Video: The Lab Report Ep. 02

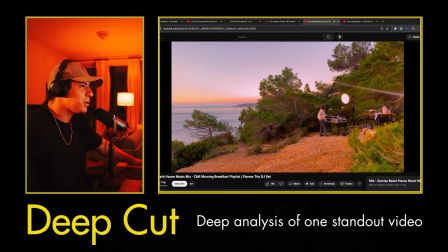Looks like Jimmy went off to get some rocks or something.
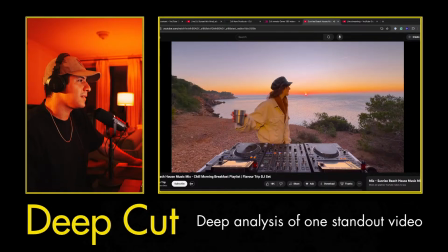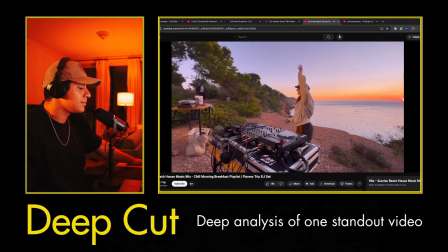How many cameras are they using?
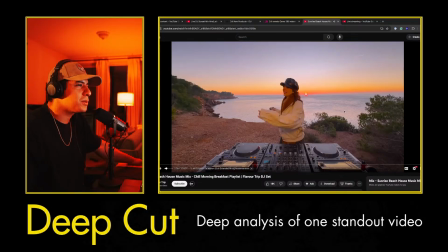So they have 1, 2 right here on the stand. Okay, so there's this center wide.
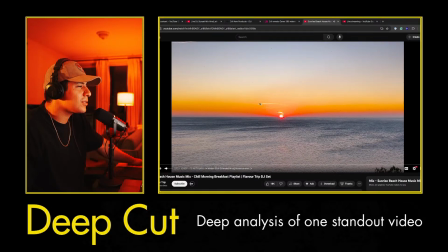Then there's this sort of long shot of the sun. One thing I like that they do is not all the shots include them in it.
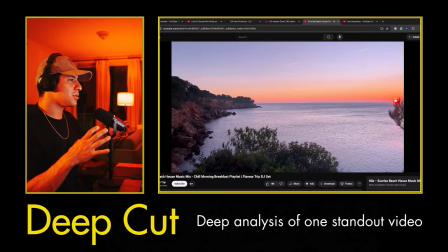So they also like to capture their environment. So here's another example.
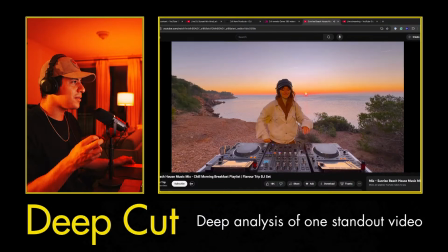And I don't even know where that camera is. Okay, there's another tripod here on the left.
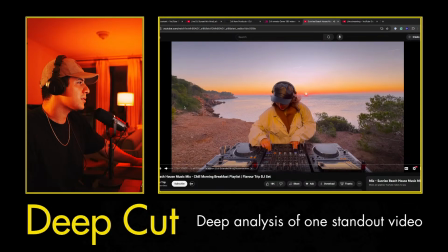That must be one of those shots, those B-rolls. Their main shot is always really well put together. It's like it's perfectly aligned with the frame of the video. It's nice and centered, symmetric.
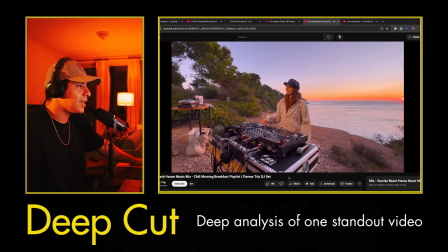I think they always do a good job of like picking the same setup for their videos for that wide shot.
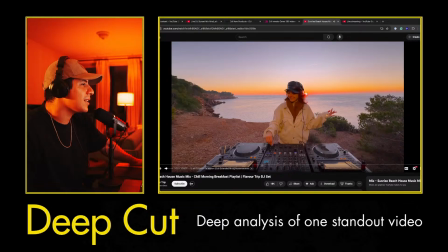And then they have that second shot there showing the mixer also. That's very nice. These guys have been doing it for a while now, and it's interesting to see that they're mostly using phones.
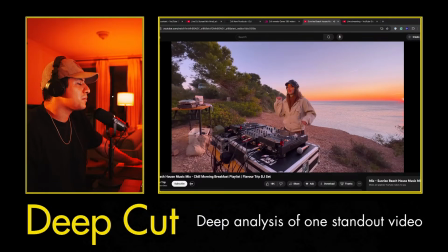Like phone cameras are really powerful at this point.
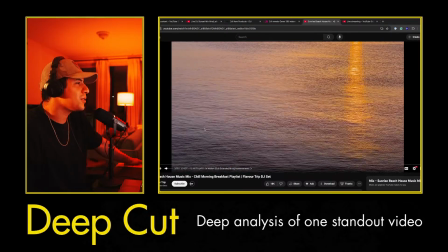Another close up on the water here.
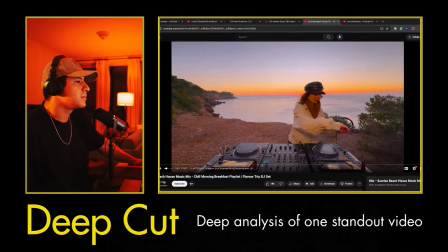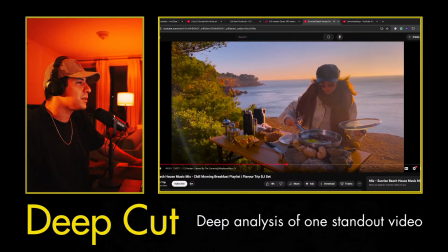I want to see their footage later. See what that looks like. Nice sunrise light.
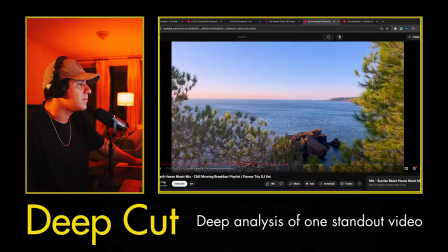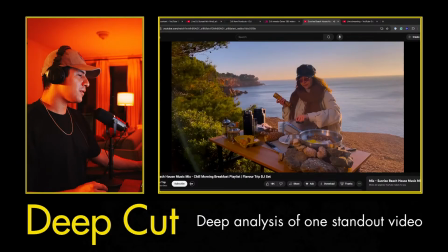So I'm just thinking about the bi-weekly challenge of thinking about editing, and I'm thinking about how
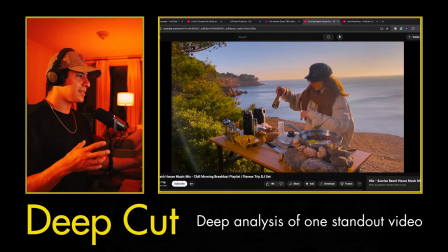they choose their pace. I think they're following the action. Like I like how they choose to go to this angle when there's something happening.
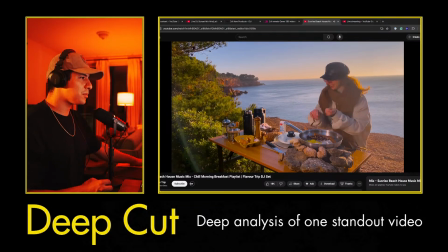And we already seen it when it was kind of set up. It was a nice surprise. And I like that they didn't reveal all the angles right away.
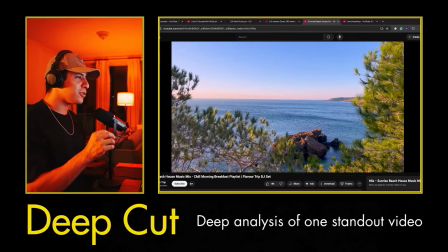You're kind of just getting little crumbs as the video goes.
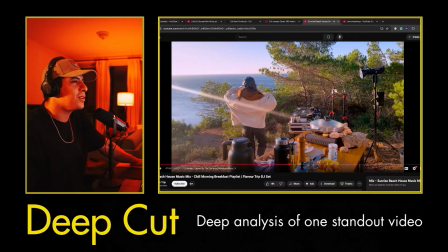Oh, here we can see the setup You see that light there?
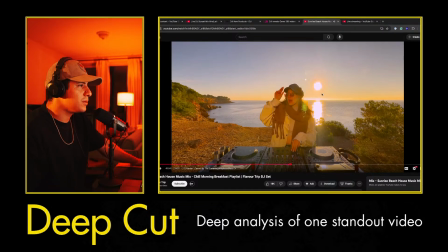That's what I was talking about earlier. If you're gonna shoot facing the sun, you're gonna need something bright to contrast and to light what's in shadow.
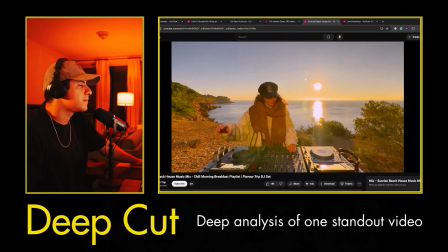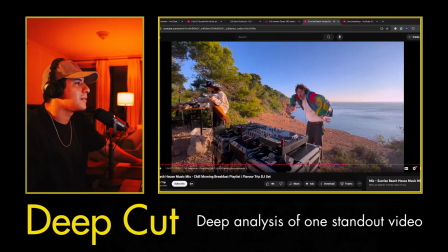There's another phone there. Looks like they're just using a bunch of phones, or maybe they're moving them around. Maybe that shot moved over.
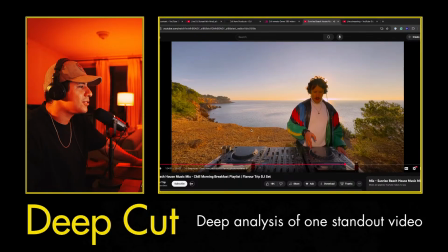If you want to check out good examples of multicam editing, check out Flavor Trip and check out this Sunrise Beach House music mix. I like their music. I like the camera choices.